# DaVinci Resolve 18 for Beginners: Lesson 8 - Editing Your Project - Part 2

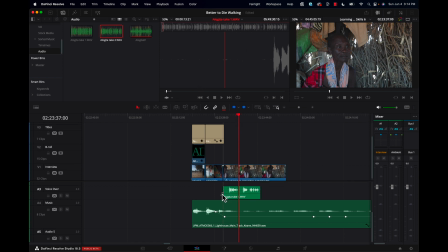And now we can just drag and drop that right onto our voiceover track. Earlier in a previous lesson, we determined that audio track 3 would be our voiceover track, and so let's just pop it on there.
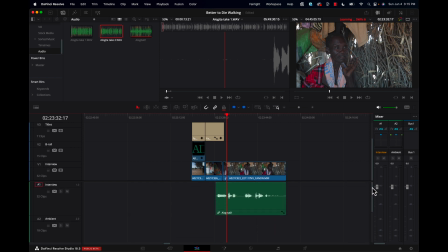We might just pause here for a moment and talk a little bit about why I am using a voiceover rather than subtitles. And this is kind of a debate between filmmakers as to which is more appropriate.
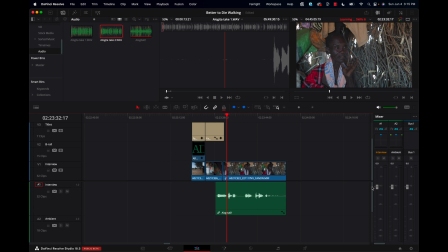Should you use subtitles or a voiceover? Well, I think there are pros and cons between the two. And while subtitles can be appropriate, almost mandatory in some situations, where you want to be very technical, where it's scientific,
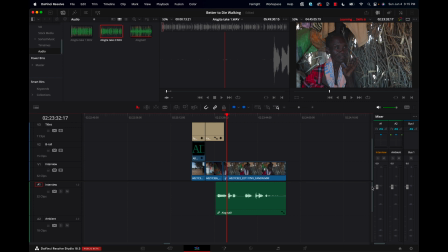where you want to have your video open to peer reviews and to make sure it's authentic and that type of thing. But if you are just doing a short documentary, a kind of a storytelling situation where you're going more for emotional impact as opposed to a more technical video,
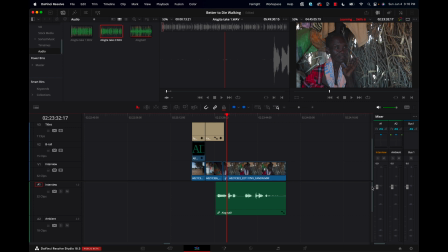then I kind of prefer the voiceover, especially here in North America where people aren't really used to reading subtitles anyways. It's more impactful, more emotional. You can draw your audience in with a good voiceover talent.
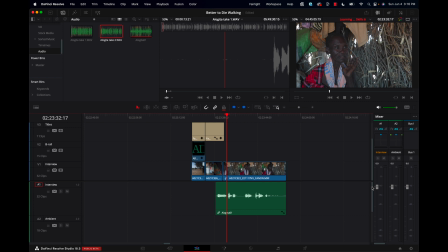And so if your video is more based on just telling a story or perhaps a fundraising video where you want your video to have an emotional appeal, then I find that having a voiceover track is better than having subtitles when you're using a foreign language.
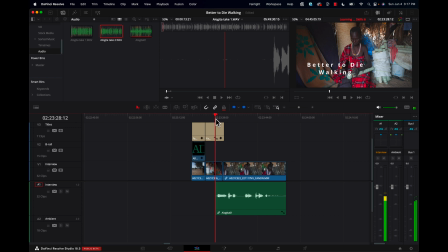But what I do like to do is have the original language heard first so that you know that the person is speaking a foreign language. Otherwise, the viewer might get the idea that, oh, this video, this lip sync is way off, and you don't want that.
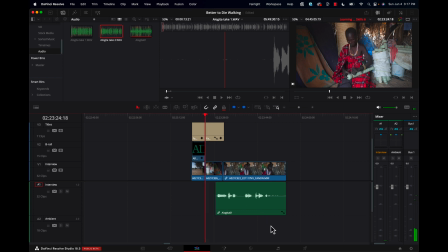So you want people to understand that the person is speaking a foreign language, but to help them get the understanding of the video, we've provided a voiceover translation. So let's hear her voice first.
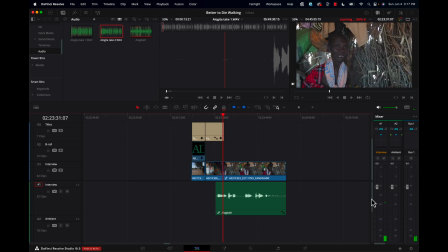And we could maybe even bring her volume up a little bit. This is her volume here. Let's just bring that up a little bit. But here we can bring her volume down, so using the Option key again.
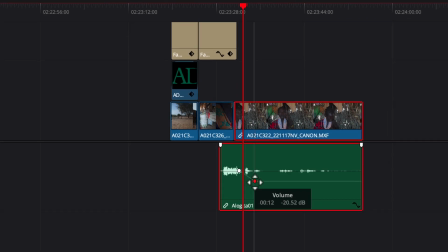Let's bring hers down so that hers is not conflicting too much with the actual voiceover. And so now we can bring the voiceover in right after we reduce the volume, so it goes something like this.
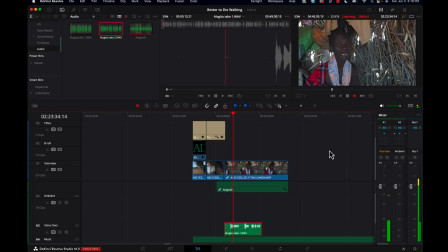I was born right here in this village in 1950.
All right, we see that A3 looks like it's set to stereo, and the voice talent recorded it just to mono, so let's change that. Right-click in this area here and change track to mono. And so now she should be on both speakers.
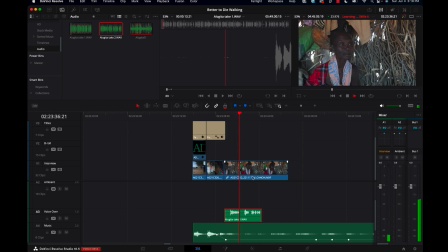I was born right here in this village in 1950. My father was a rich...
Now the spacing here that the voice talent gave us when she did the recording is probably just a bit too much.
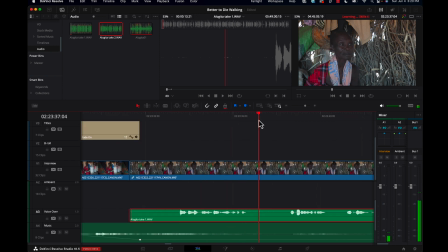So let's tighten that up a bit. And we can do that first of all by splitting the clip to make two parts to it and then just make an adjustment. Now I have set my keyboard shortcut for this operation of splitting a clip to be just one single key, the C key.
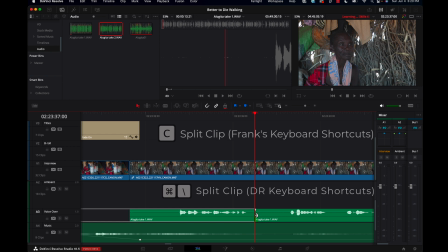So I can do this very quickly and efficiently. And once I make the split, I can just roll the end of the second half back by grabbing the end of it and moving it back with my mouse.
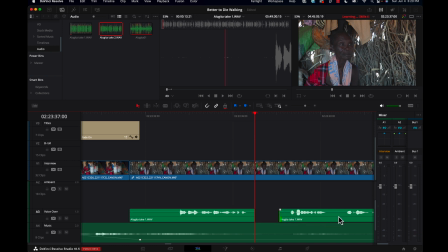And then I just need to slide it together. And now there's not so much dead space here.
In 1950. My father was a rich man.
That sounds more natural to have it like that. But now we see it doesn't go at all with the actual interview.
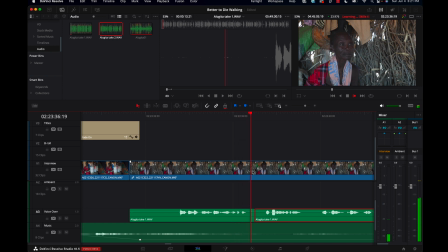Right here in this village in 1950. My father was a rich man.
You know, it seems a little odd to have the voice talent talking when the person is not.
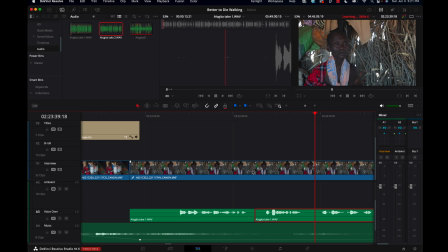However, because we know that we're going to cover this with illustrative shots and we're no longer going to see her not talking, it's okay. So we're getting the timing right more based on just how it feels when the person is telling the story.
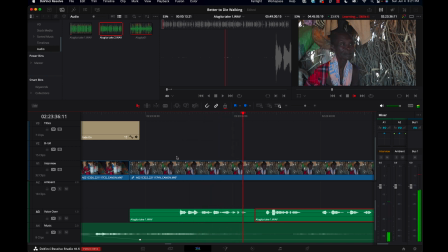I was born right here in this village in 1950. My father was a rich man.
Let's maybe go and grab that first clip and pop it on so you see what I mean.
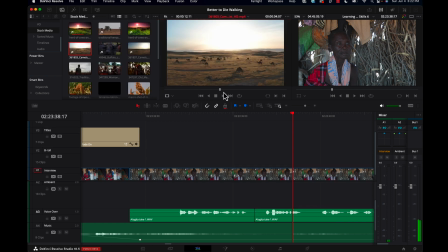Let's bring it into our preview monitor and take a look at it. Yeah, it's pretty stable all the way. Let's maybe just grab it about there,
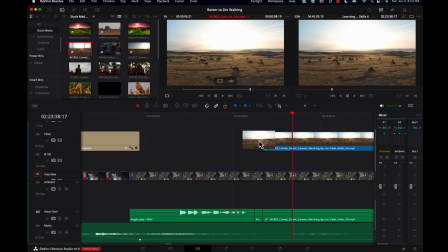pop out there with an out point, and drag it down to our timeline.
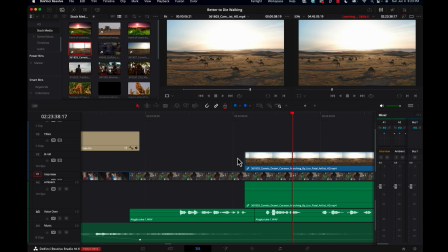Now, because we've set this up, our B-roll shots are going to have an audio on the A2, where we've set our ambient audio.
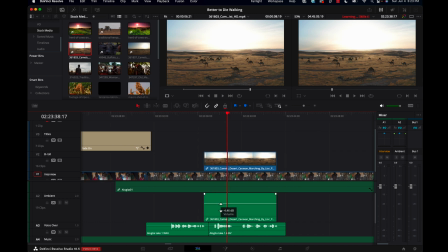It doesn't look like this clip has any audio, so it wouldn't necessarily needed to come down there.
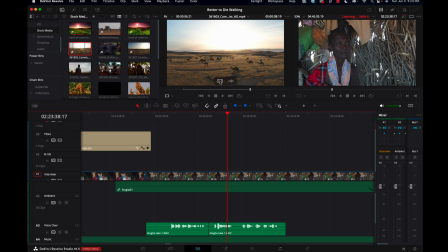We could undo this and just select our icon here that looks like a film strip and just drag that down,
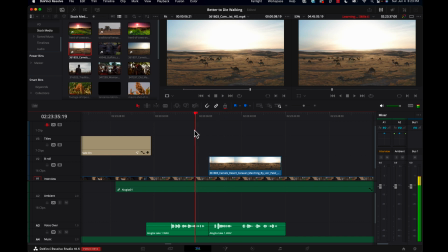and then we have no audio to worry about.
This village in 1950. My father was a rich man. We had camels.
You can see that even though the person who's being interviewed isn't talking,
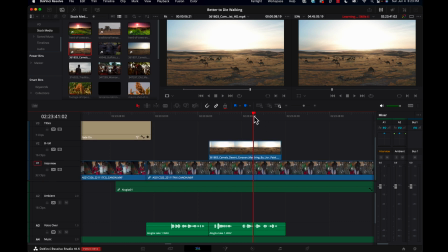it's not going to be bothersome because we're covering it with some B-roll.
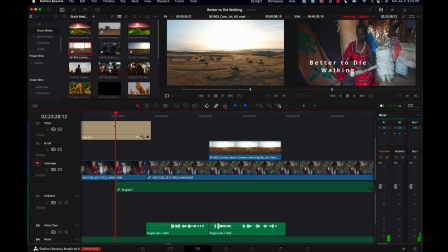Let's maybe just listen to this again. I think we could bring the voiceover in just a touch sooner. Let's listen. Yeah, we're hearing her voice quite a bit. It's establishing the fact that she's talking.
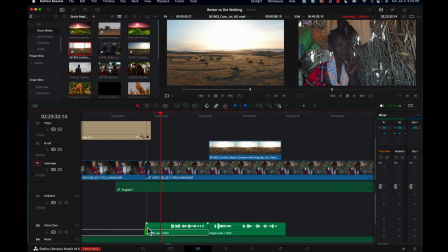I think we could bring the voiceover talent in right about here. So let's do that. Let's just slide this across so it's coming right to when the voiceover talent starts. Grab those two clips and slide it back.
I was born right here in this village.
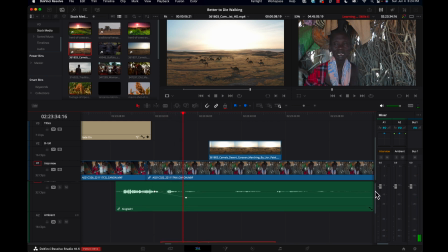Now we might want to reduce her volume just a little bit sooner now. Let's pull this back. And now we see a little bit more of her talking.
I was born right here in this village in 1950.
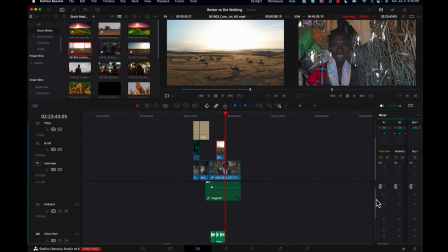All right, I think that we could just continue to add some more of the voiceover. And what I'll usually do at this point is edit on the timeline.
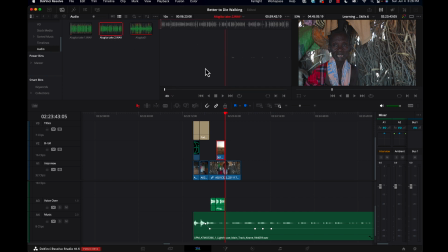Some people prefer to edit using this system here where they're previewing and setting in and out points up here and then dragging and dropping the pieces onto the timeline. But I kind of prefer just to edit on the timeline.
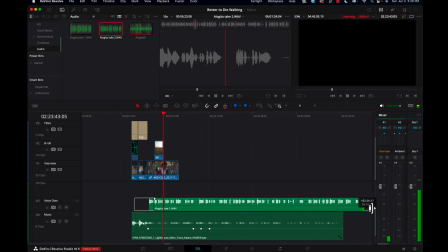And so I'm just going to drag this out and we'll edit this as we go.
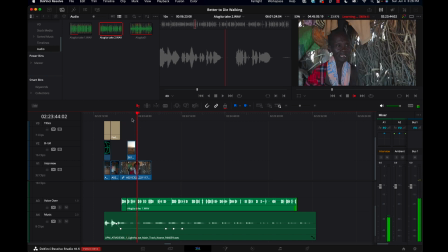Let's see what the next statement is.
There was a lot of rain, a lot of green pasture.
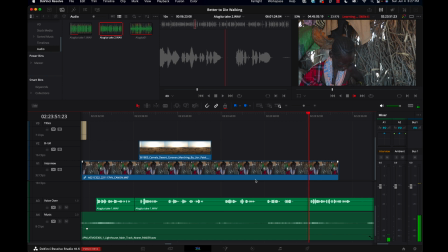There was plenty of meat, plenty of milk. My job as a young girl was to look after the goats and milk them every day.
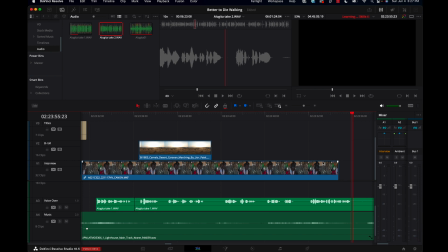All right, we see that the person being interviewed is not really timing up at all with the voiceover. And that's going to happen. You just have to expect that. When I did the interview, I was working with her for probably an hour.
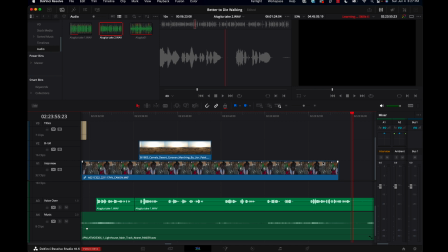If your interviews usually last 30 minutes, well, when you're working with a translator, the interview is an hour long. And yet the actual condensed story is only about 6 minutes, 7 minutes. So what you need to do as an editor is choose those portions of the
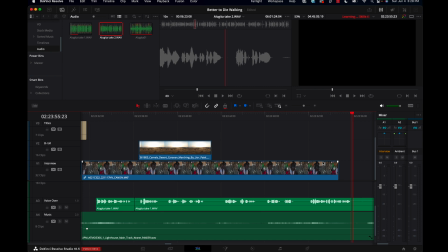interview that is going to go the best with the statements we're hearing in the final story. This story, of course, went through a lot of stages. After I got the interview, we transcribed the English translation that we got right on the spot.